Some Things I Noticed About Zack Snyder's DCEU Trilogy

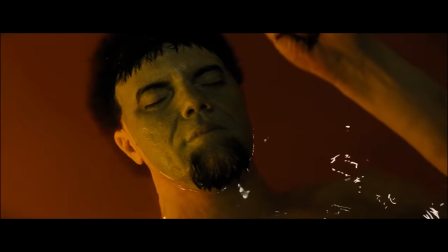976s
Blood and water are also combined by Lex Luthor, who baptizes Zod's corpse and combines it with his own blood to create the doomsday abomination.
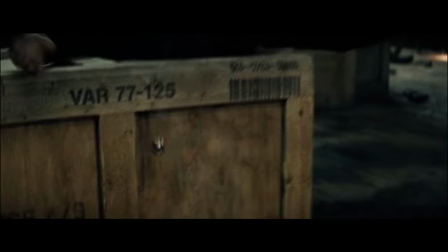984s
And while that's cooking, Batman heads off to rescue Clark's mother by playing through an Arkham Asylum Challenge mission on New Game+.
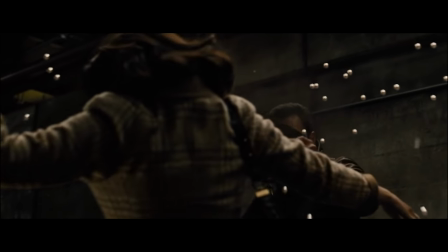990s
And it's actually a pretty cathartic scene for him. After failing to save his parents from getting killed by a random thug, and then failing to save his employees from fiery destruction,
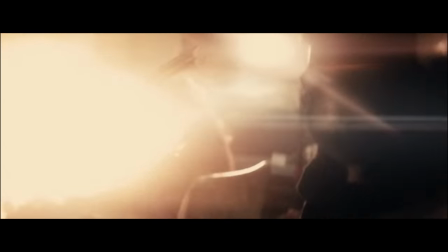998s
he finally gets a chance to save Martha from a random thug wielding a flamethrower.
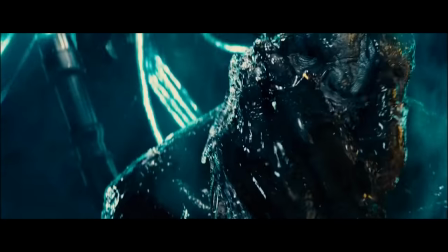1002s
Meanwhile, Superman confronts Luthor as Doomsday is born, and the big third-act action sequence kicks off.
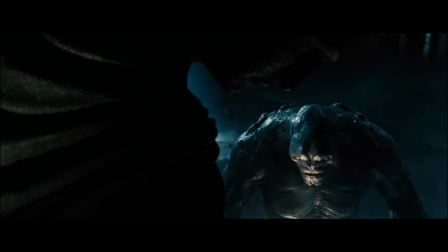1008s
For both Superman and Batman, Doomsday serves as the physical manifestation of the Kryptonian threat,
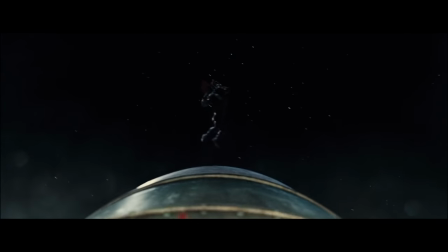1013s
and because of that, the nuclear fire that the US government brings to bear against it only makes the creature stronger. her.
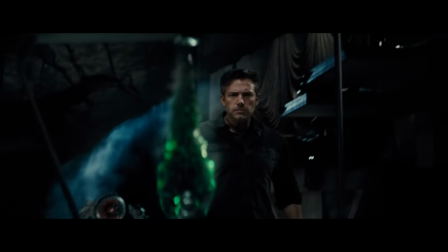1019s
Even the last-minute intervention of Wonder Woman isn't quite enough to turn the tide. To kill the creature made by man to kill God, they'll need a weapon designed for the same purpose,
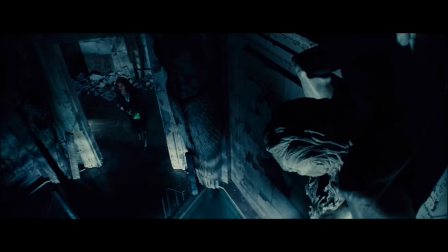1028s
one that Lois had previously thrown into a flooded section of the abandoned train station.
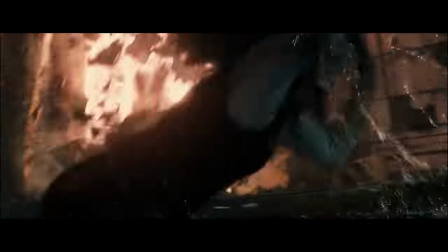1032s
As she tries to retrieve it, the battle makes the structure collapse, trapping her underwater.
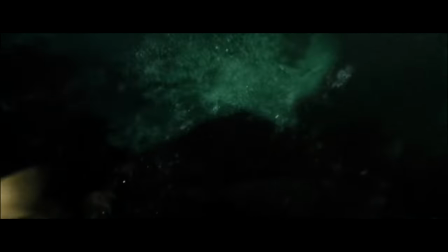1037s
Superman manages to save her, and then dives in himself to retrieve the spear, nearly drowning in the process.
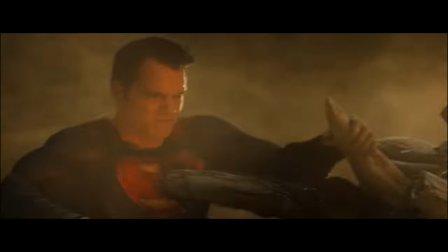1043s
So as Wonder Woman and Batman work to hold the creature still, well, Superman reenacts his favorite scene from Excalibur and defeats Doomsday at the cost of his own life.
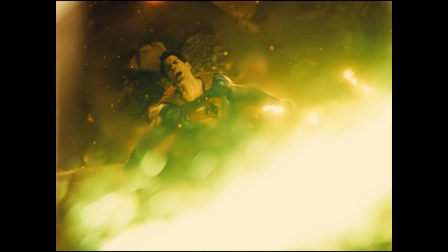1051s
Unfortunately, Space Jesus doing a murder-suicide on the Devil is so mythologically powerful in this world that it awakens a trio of ancient alien artifacts hidden on Earth,
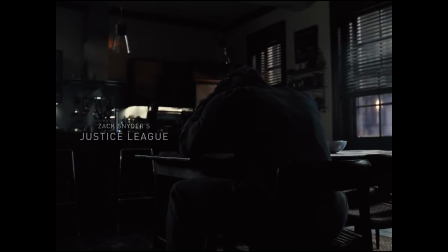1061s
which signal to their master that the planet is ripe for conquest. And as we get into Zack Snyder's Justice League, the fire and water elemental motifs get kind of muddled.
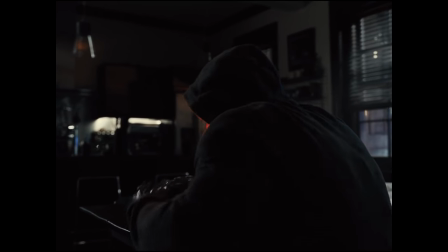1069s
Since they mostly revolve around Superman, and he's dead for most of the movie, that's bound to happen. but there are still a few moments where these themes do get to continue.
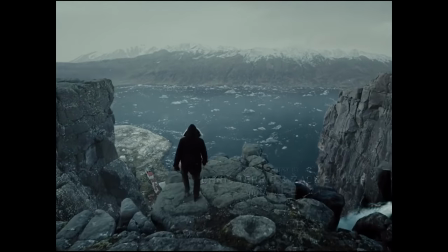1078s
When Bruce Wayne begins his search for people to help him fight against the incoming alien threat, he starts out investigating an Icelandic fishing village.
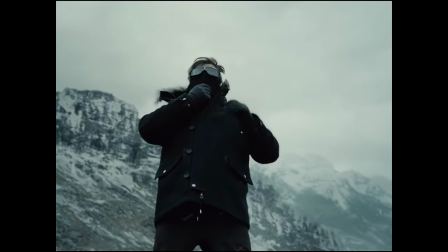1086s
At the beginning of the movie, he's kind of lost without Superman, but like Superman did when he needed answers or guidance, Bruce heads to the Arctic.
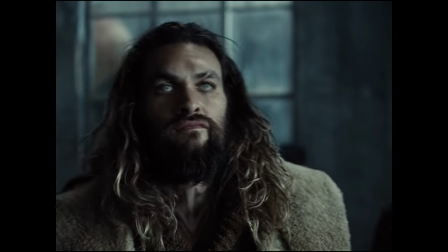1093s
And it's there that he meets Aquaman, who doesn't really have much to do with the water as earth motif that's been established,
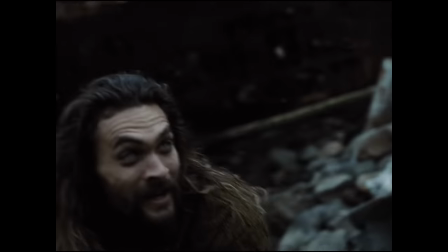1100s
but Arthur Curry in this movie is actually fairly similar to where Clark was at the beginning of Man of Steel,
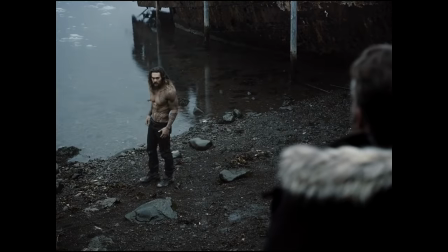1105s
a drifter who's caught between two worlds and is ultimately compelled to help those in need.
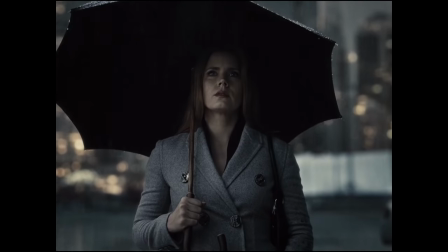1110s
The next time the water motif shows up is when the movie reintroduces us to Lois, who maintains a vigil at the rainy site of Superman's memorial.
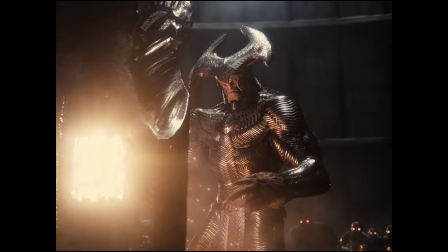1117s
And since there's no living Kryptonians, Justice League transfers the danger of fire to Steppenwolf and the villains of Apocalypse,
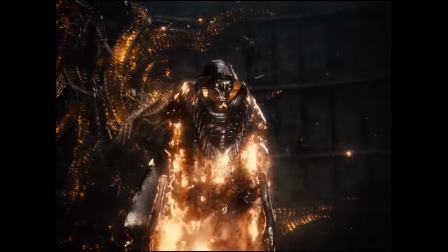1124s
starting with the Han and Carbonite inspired molten metal obelisks they communicate through and the flame belting ships they use in the Age of Heroes flashback. Even Wonder Woman's journey to discover this lost history is prompted by a mystical fire created by the Amazons after Steppenwolf steals their mother box.
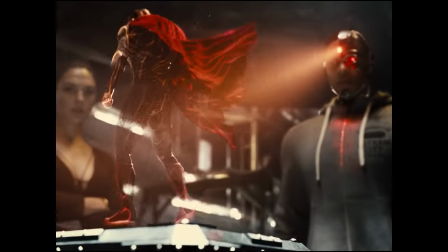1139s
That doesn't mean that fire is completely dissociated from Superman though.
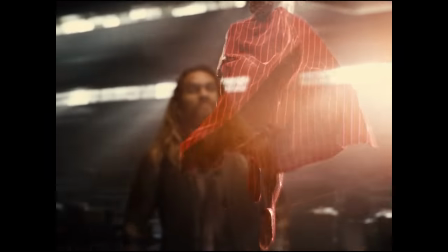1142s
But Justice League's decision to attempt to resurrect him is compared to burning down a house and then turning the smoke from the fire back into the house.
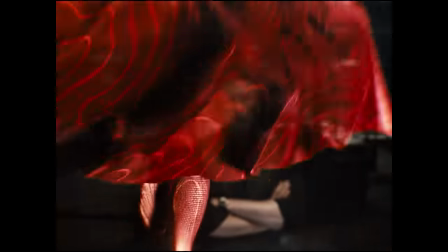1151s
As the movie tells us, with a lingering shot on Superman's holographic red cape, there's still a danger there.
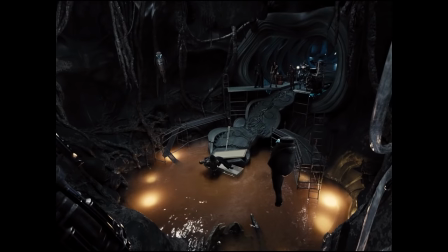1157s
Nevertheless, it's their best option and they come up with a plan that involves baptizing Superman's body in the same Kryptonian chamber that created Doomsday,
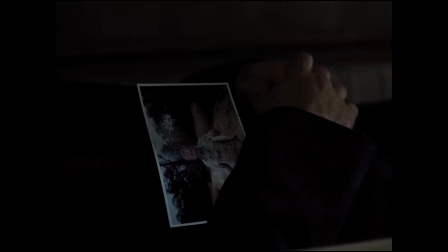1164s
in a sequence that places a lot of focus on the photo Clark was buried with of his father as a fisherman.
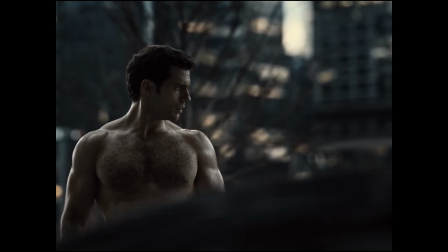1169s
The plan works, kind of. The Kryptonian ship resurrects Kal-El, but not Clark.
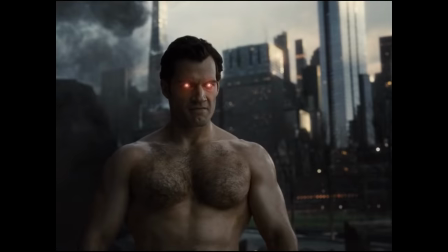1174s
Kal-El isn't as violent as Doomsday, but he's still capable of plenty of destruction,
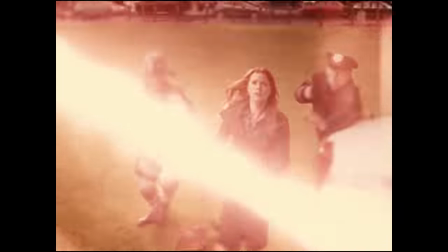1179s
and the battle that breaks out is only halted by the arrival of Lois, who helps to resurrect Clark when she returns with him to the Kent farm,
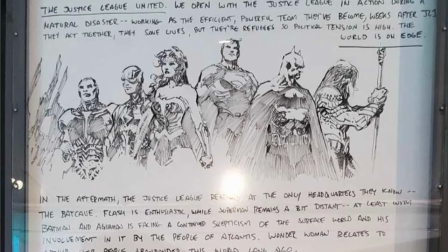1185s
at least temporarily. In the Justice League sequel Snyder had outlined while developing his films, he wanted Superman to begin to lose touch with his human side after being resurrected,
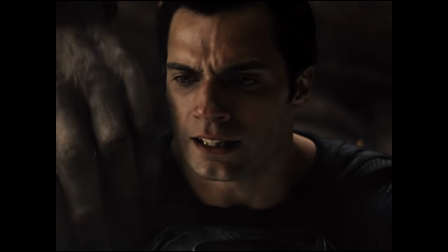1194s
which would be one of the things that made him susceptible to Darkseid's anti-life mind control.
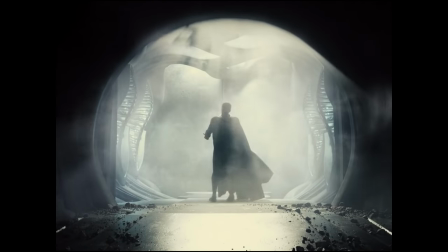1199s
To represent this, he had Superman choose a black suit during his return to the Kryptonian ship, which is more in line with the suits worn by Zod and the other Kryptonians in Man of Steel.
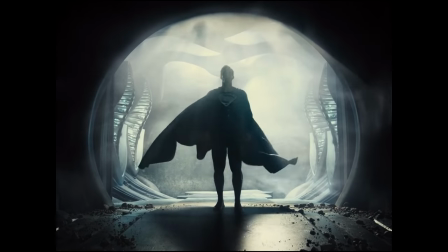1208s
Although he's guided in the sequence by the voices of both his earthly and Kryptonian fathers,
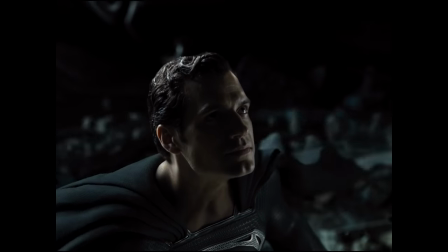1212s
he's lost the synthesis he achieved the first time he put on the suit, and won't regain it again for some time.
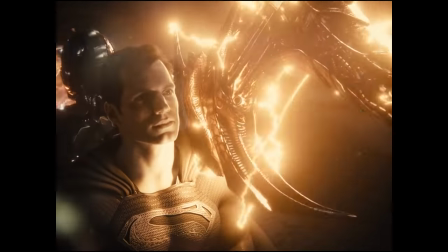1218s
And this This uncertainty is, oddly enough, tied into the first appearance of Superman's last major power, his icy super breath.